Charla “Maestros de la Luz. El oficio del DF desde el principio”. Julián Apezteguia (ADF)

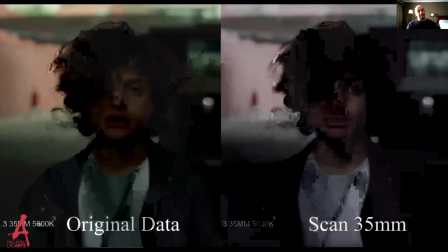Pero bueno, estas fueron pruebas previas al rodaje que hicimos, y
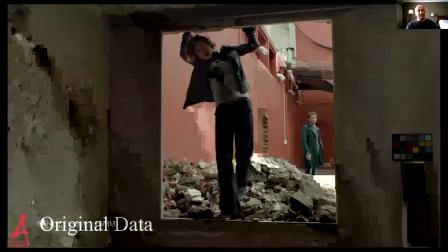lo bueno de tener un actor con poca experiencia que se lo puede convencer para que vaya a las pruebas de cámara, esto con un actor conocido,
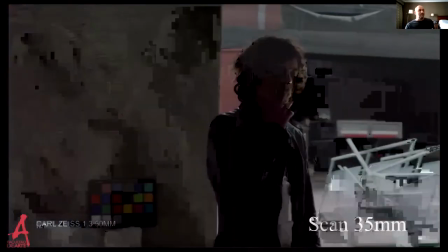muy difícil de conseguir, pero bueno, como Toto estaba en entrenamiento para la película,
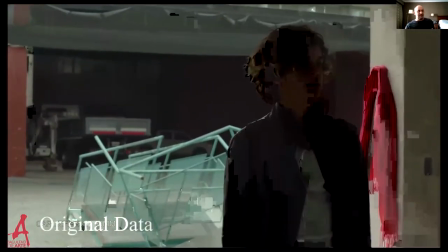tenía toda la buena predisposición de venir y participar de cada una de las propuestas que le hacíamos.
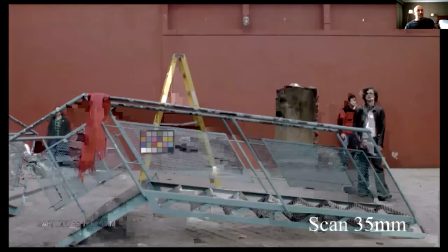Nada, como esto es algo medio básico, ¿no? Como
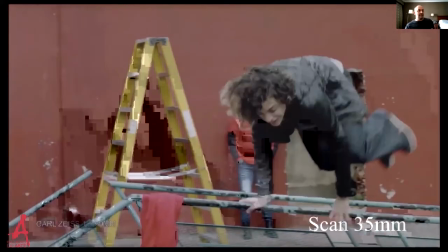no hicimos ningún ajuste de color de esto, como para tratar de ver qué era lo que se rescataba del proceso.
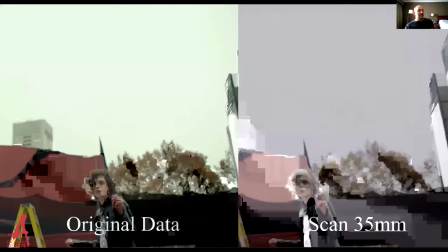Yo siento que pasa eso, como que la imagen se siente que tiene como más cuerpo, ¿no?
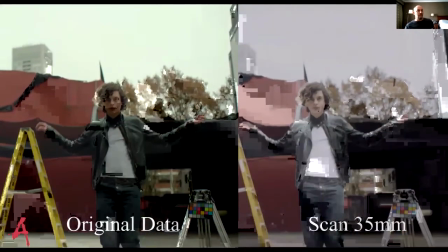Está como sobre un soporte.
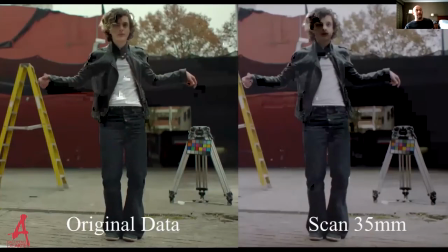Hay algo que pasa en los negros de esa campera que a mí me gusta, que toman como otro relieve, tienen como más dimensiones, si se quiere.
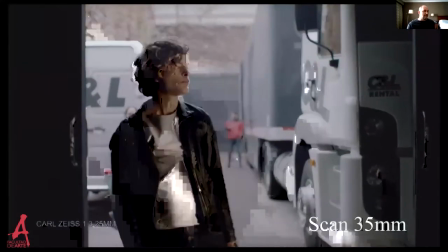Ahí lo pueden ver, ese es el 35. Y bueno, nada, esto fue,
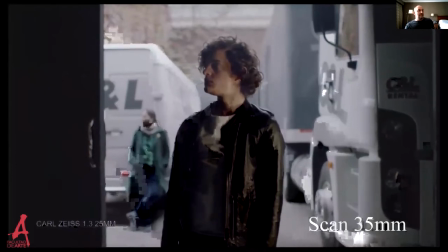fueron pruebas que yo quise hacer en la previa para saber si este proceso era posible.
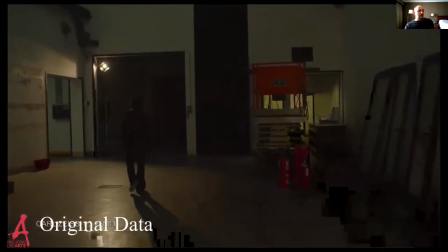Tuvimos varios idas y vueltas con el laboratorio, porque bueno, había algunos defectos del material que nos mandaban, pero bueno, lo habíamos ajustado bastante,
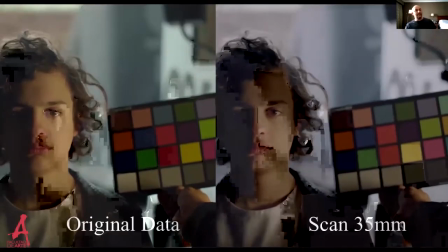y después hicimos otra serie de pruebas en ya sobre el material filmado de la película,
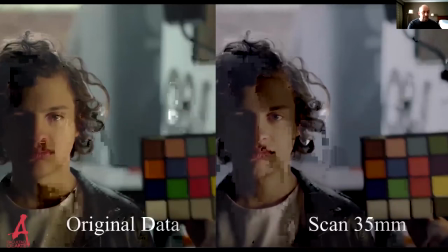que ahora les voy a pasar.
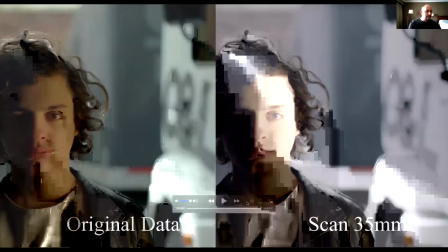Esto ya terminó.
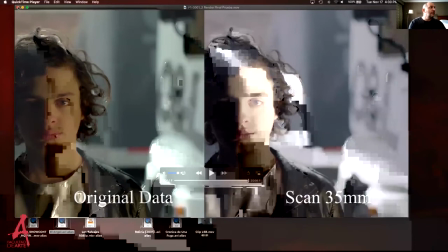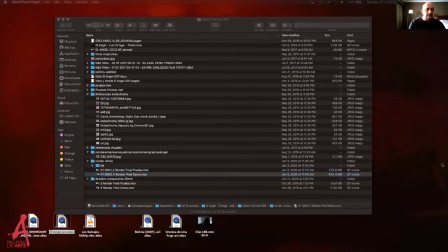A ver si es esto, sí.
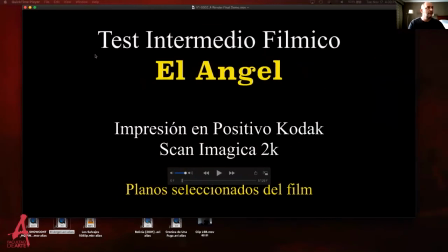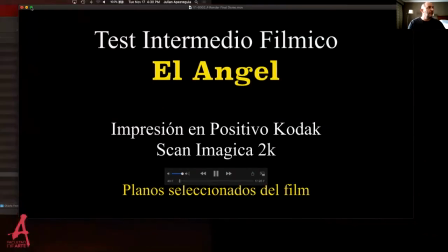Esto ya era,
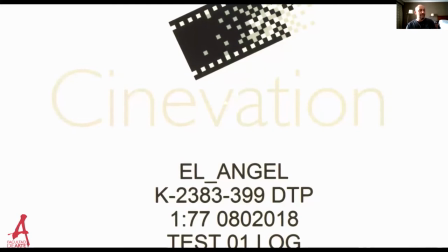cuando terminamos de filmar la película hicimos un pequeño armado y lo volvimos a enviar ya con toda la data que habíamos recabado en las pruebas anteriores,
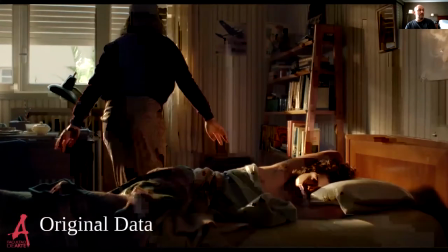y lo hicimos ya sobre los cuadros de la peli, que siempre está bueno eso, ¿no? Porque uno a veces genera una situación de prueba,
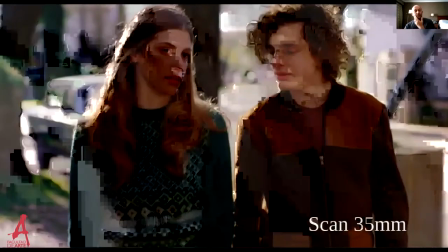y en la situación de prueba siempre es una situación de laboratorio, es una situación que por ahí no es la misma que después tenés en rodaje.
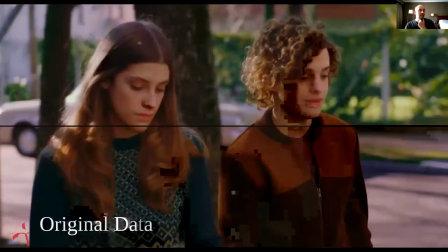Yo siempre que hago pruebas de cámara y todo, trato de tener situaciones similares al rodaje,
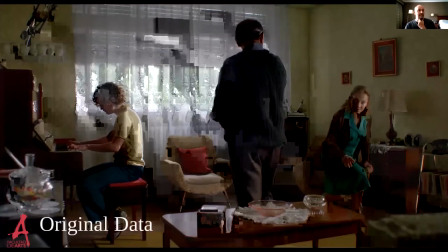porque son las que te sirven más y tenés más provecho para sacar información que te sirva.
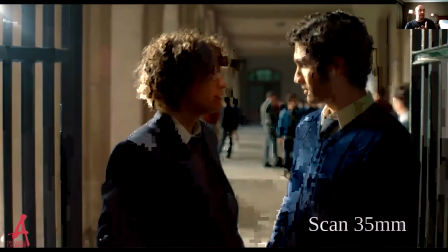Y bueno, y cuando hay que hacer pruebas de postproducción, también prefiero que sean sobre imágenes ya producidas para la película,
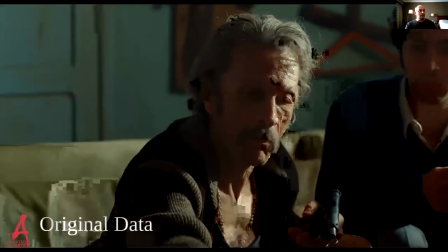para estar más cercanos a lo que uno va a tener, al material con el que uno va a tener que trabajar.
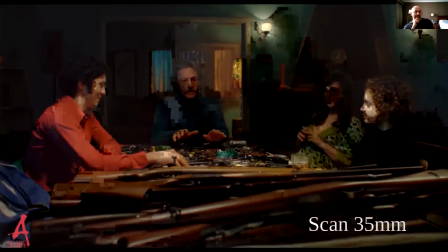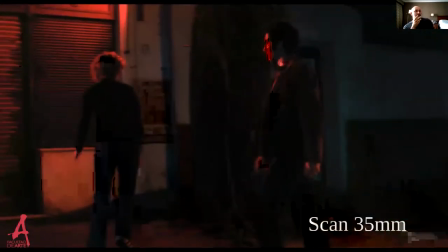Hay planos que sufren más que otros, los planos generales pierden un poquito de definición, algunos agarran como este un poquito más de ruido,
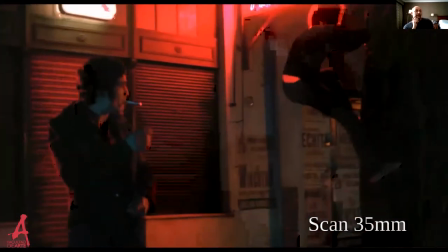pero bueno, estas eran pruebas que nos iban a permitir ir acercándonos a algo ideal.
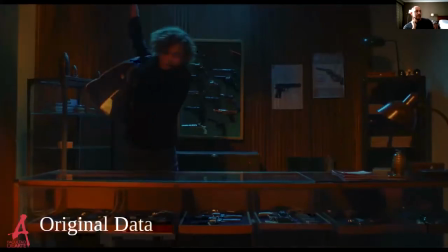Lamento no haber podido llegar el proceso hasta el final, pero bueno, por lo menos me quedan estas pequeños botones de muestra.
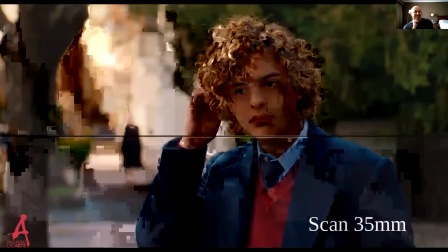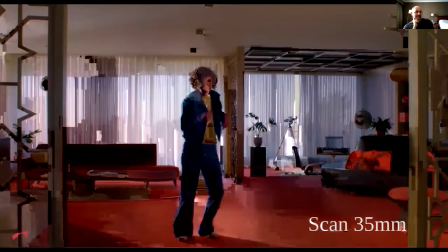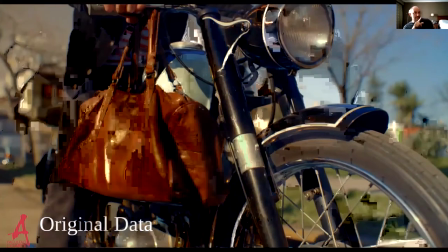Este es un ejemplo de cuando usé el polarizador ese, que también generaba que los cielos se pongan medio violáceos.
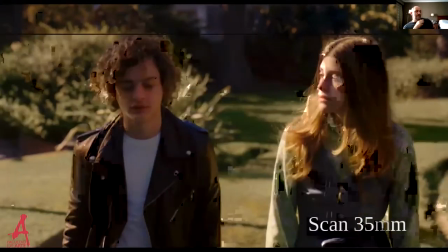Acá esos reflejitos azules de la campera también eran por ese polarizador.
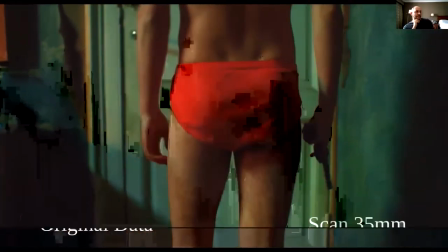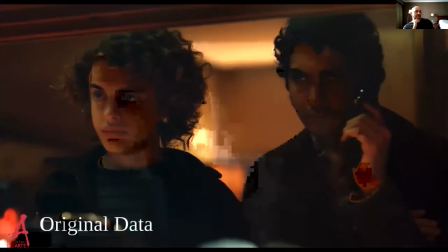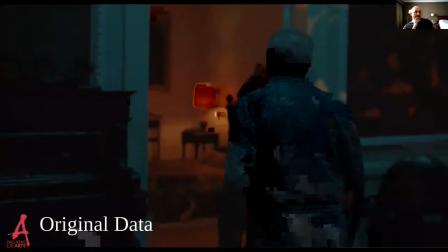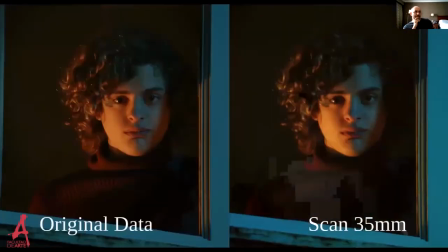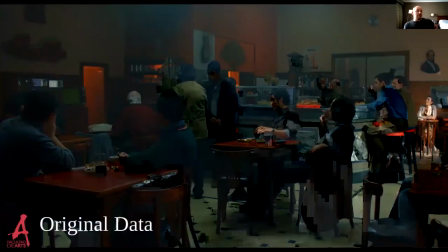Funcionaba muy bien en los planos de este tamaño, en los planos cortos. En los planos más generales sufría un poco más el material.